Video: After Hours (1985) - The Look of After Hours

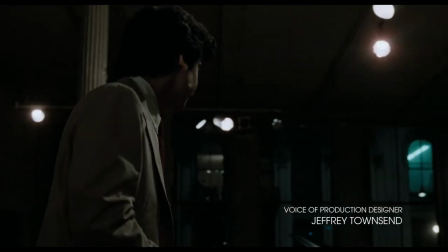(0:08)
In Kiki's Loft, there's always a wonderful suggestion of what we can't see that I really enjoyed playing with.
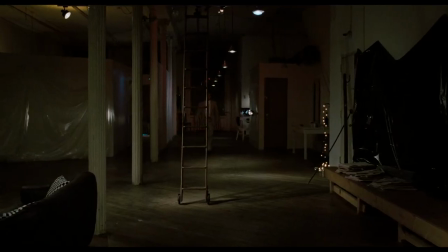(0:17) This place is huge.
There are giant sheets of, I think it's called visqueen.
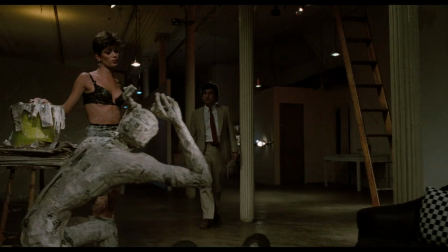(0:22)
It's like a waterproofing plastic that are literally tacked up for no logical reason except, why is that there?
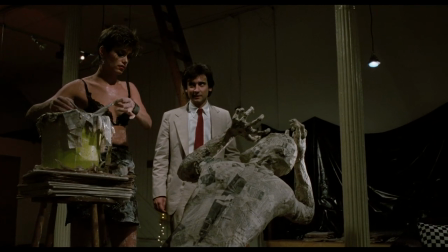(0:32)
it's it's part of this discomfort idea this feeling that there are things in every shot you will never get an answer to that
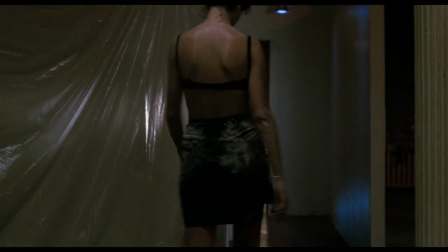(0:41)
was part of what was driving a lot of the decisions behind the look of after hours but we loved this idea of sometimes you could see light coming from that
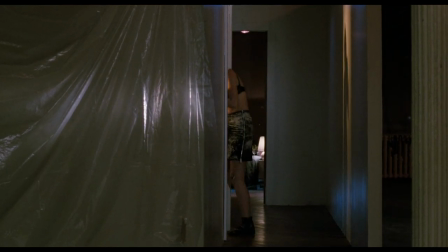(0:49)
room or people leaning in that doorway one of the remarkable things about michael
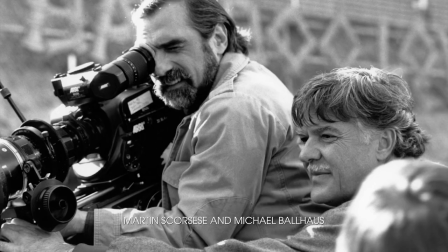(0:55)
ball house's approach to lighting is that he had a kind of low-budget filmmaker's eyes,
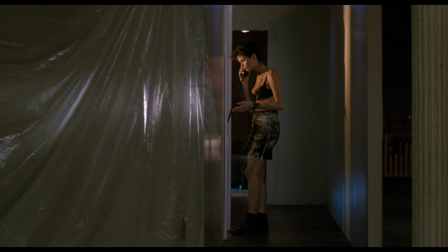(1:01)
and he would see how close the lighting already was to what it needs to be, and all we need to do is reinforce from this side, or all we need to do is bring a little something here to fill in the shadow.
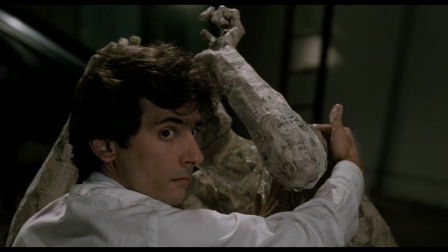(1:11)
It was an unusual approach that respected what's already there.
All right, hurry up.
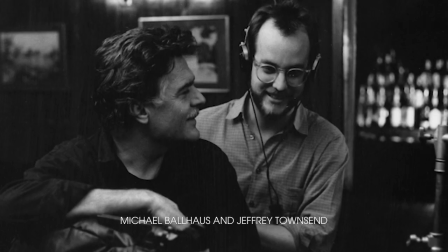(1:17)
For a little while, Michael Bauhaus and I just kept getting hired as a team.
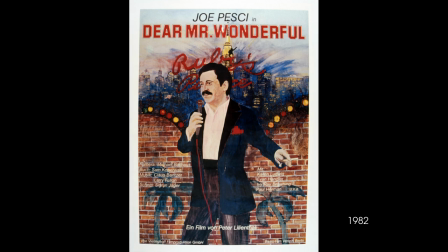(1:22)
First of all, a little tiny movie showed up in New York City with a German director, and they were looking for a cheap production designer, and the cinematographer was Michael Bauhaus.
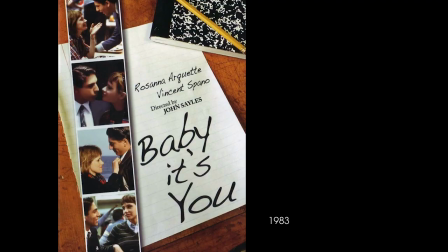(1:33)
It was his first time in the U.S. filming something. And Michael and I then did Baby, It's You for John Sayles and Amy and Griffin.
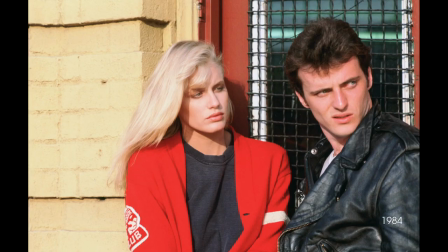(1:42)
We had worked on Reckless together for James Foley.
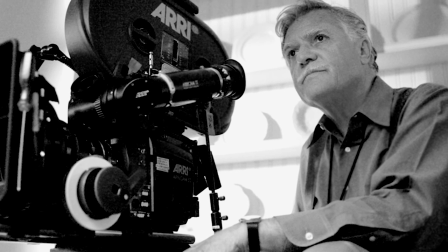(1:46)
I think the real draw for Marty was that Michael had a way of working that was so fast
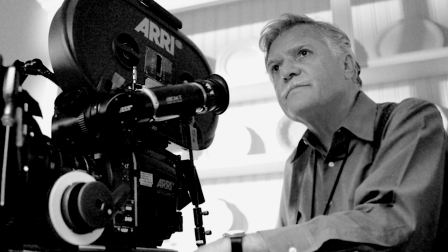(1:53)
and actor-centric and his need for invention that supports the emotional quality of each moment.
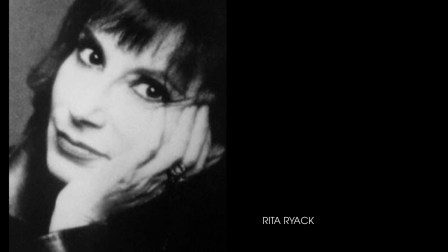(2:02)
Marty needed a costume designer for after hours.
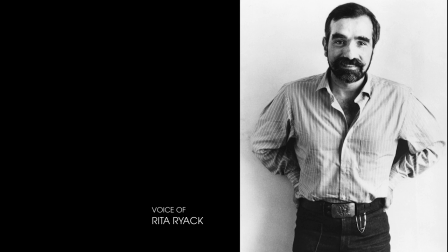(2:06)
I went and met Marty and I thought he was very funny and very approachable and
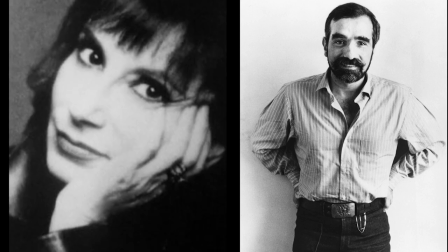(2:11)
that I wouldn't get the job and then several weeks passed And I did get it.
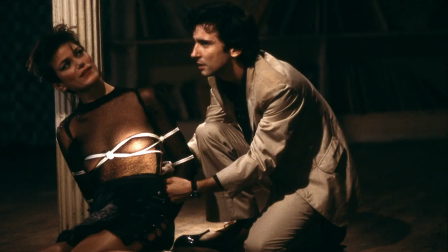(2:17)
It couldn't have been a more perfect project for me to start with. But I was very enthusiastic.
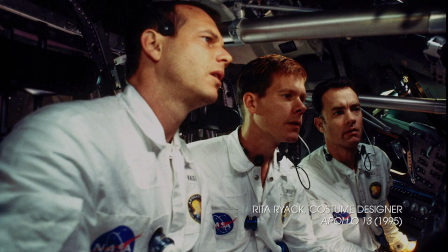(2:24)
I'm very interested in characters. And I see costume design almost as writing.
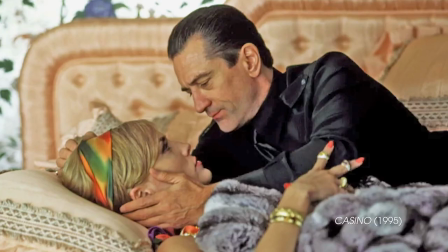(2:31)
It's interpretive.
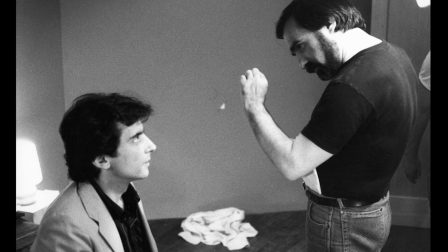(2:33)
Marty had final approval of everything, and we did many of the fittings with the principal characters in his
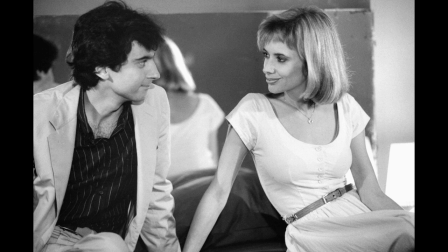(2:40)
loft. and Rosanna would come over and we'd talk about Rosanna's character and talk about what worked,
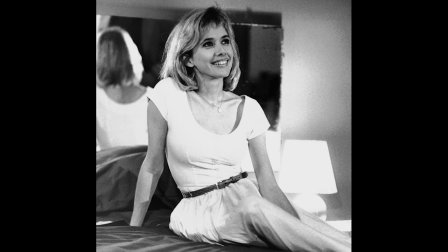(2:48)
what had the most meaning for the character.
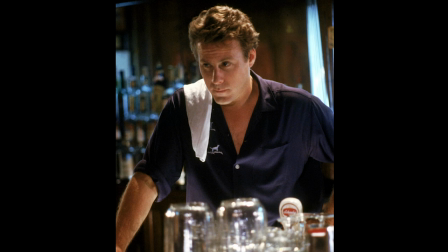(2:50)
Some of them were dressed in their own clothes, like John Heard, but we managed to get enough detail in so that everybody was distinct.
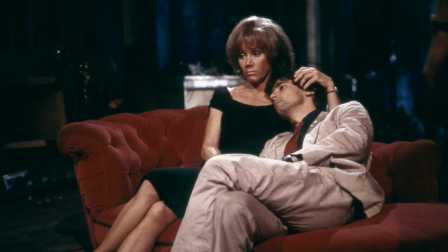(2:59)
And I think it created the right mood for that script.
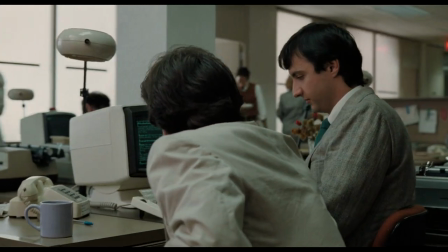(3:05) Okay, let's, first of all, refresh the screen here. All right, and go on a format roller.
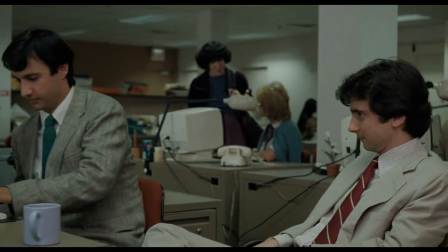(3:12)
Paul is in that khaki suit, which blends into the background.
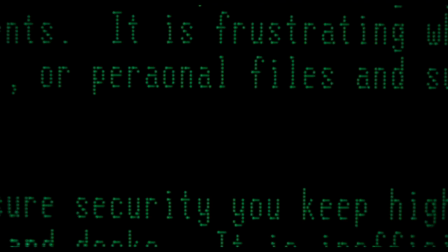(3:17)
So we don't really know who he is, except that he's a disrespected word processor, and he's bored with his job, and he wants some adventure.
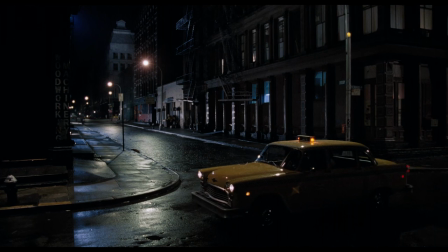(3:32)
When Paul is in the taxi, the cab driver just has a ball cap on with a patch on the front that says, Captain,
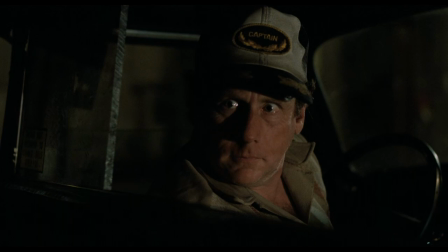(3:40)
and that makes me think I think the ferryman to Hades is the captain of the rowboat,
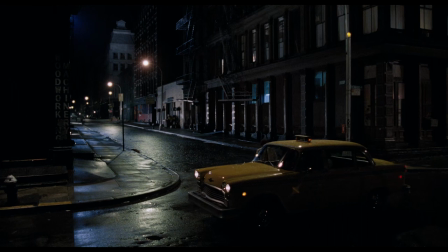(3:48)
and that's where they're going to a very hellish night for Paul.
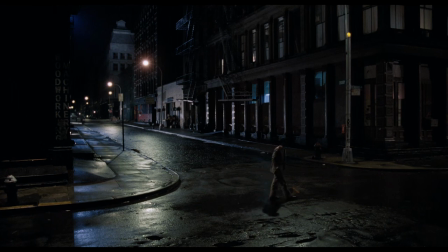(3:54)
When he gets downtown, he's disoriented, and, you know, it's like hell, empty, dark.
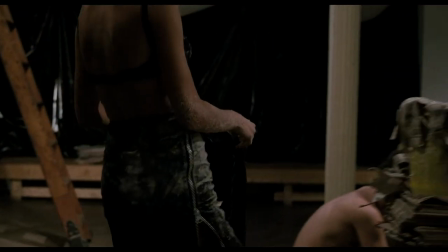(4:03)
So it's a black shirt for Paul.
Welcome to our world. Put this on.
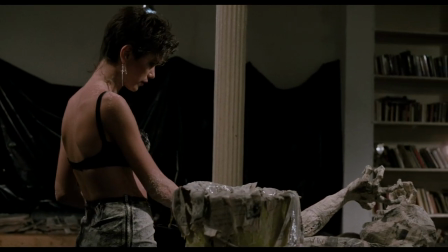(4:09) Put this on while you're waiting. Thanks.